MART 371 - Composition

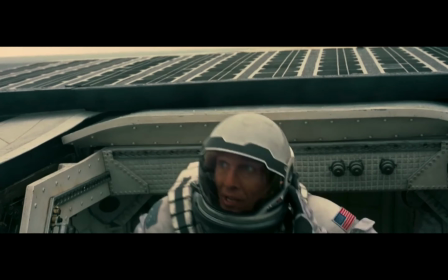(4:01)
But all of a sudden,
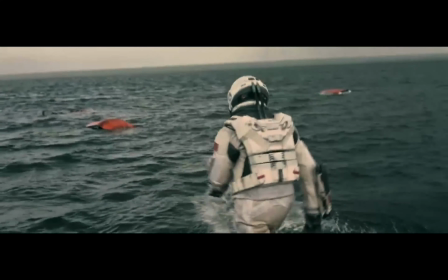(4:03)
panic-stricken music can be heard along the continuous ticking to weigh the emotion of fear that the characters are currently feeling.
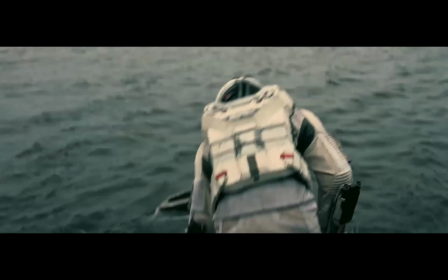(4:12)
The chords of the music booms the loudest when it reveals the size of the wave that is about to strike them,
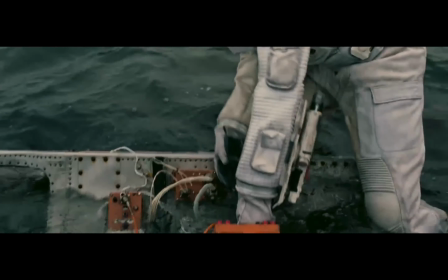(4:18)
and how they in reality don't have much time.
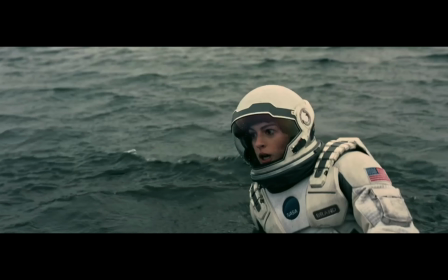(4:21)
The pacing of the shots moves faster than ever to explain that everything that is happening is all happening simultaneously.
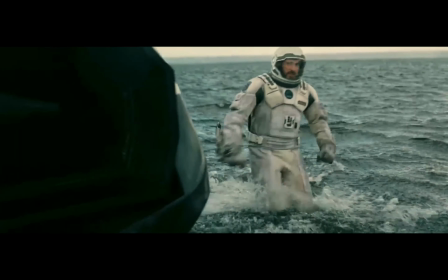(4:30)
Brand somehow manages to make it back to the ship while Doyle gets swept away by the waters.
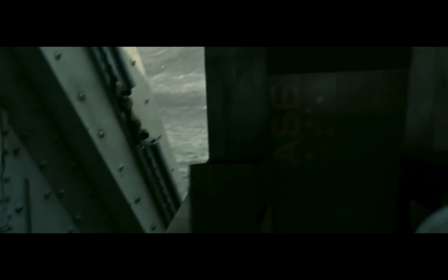(4:36)
The loud sounds of rushing water can actually be heard while they're tossed around the ship.
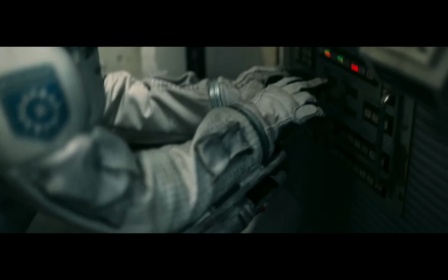(4:41)
I think Nolan's idea of the ticking sound played throughout the scene is one of the most
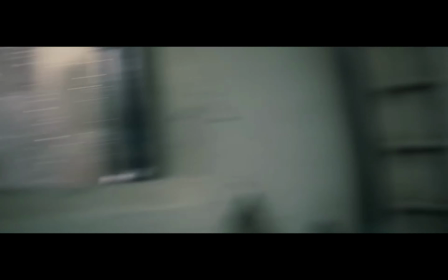(4:49)
clever yet subtle hint of the power of relativity that is a huge theme for the rest of the film.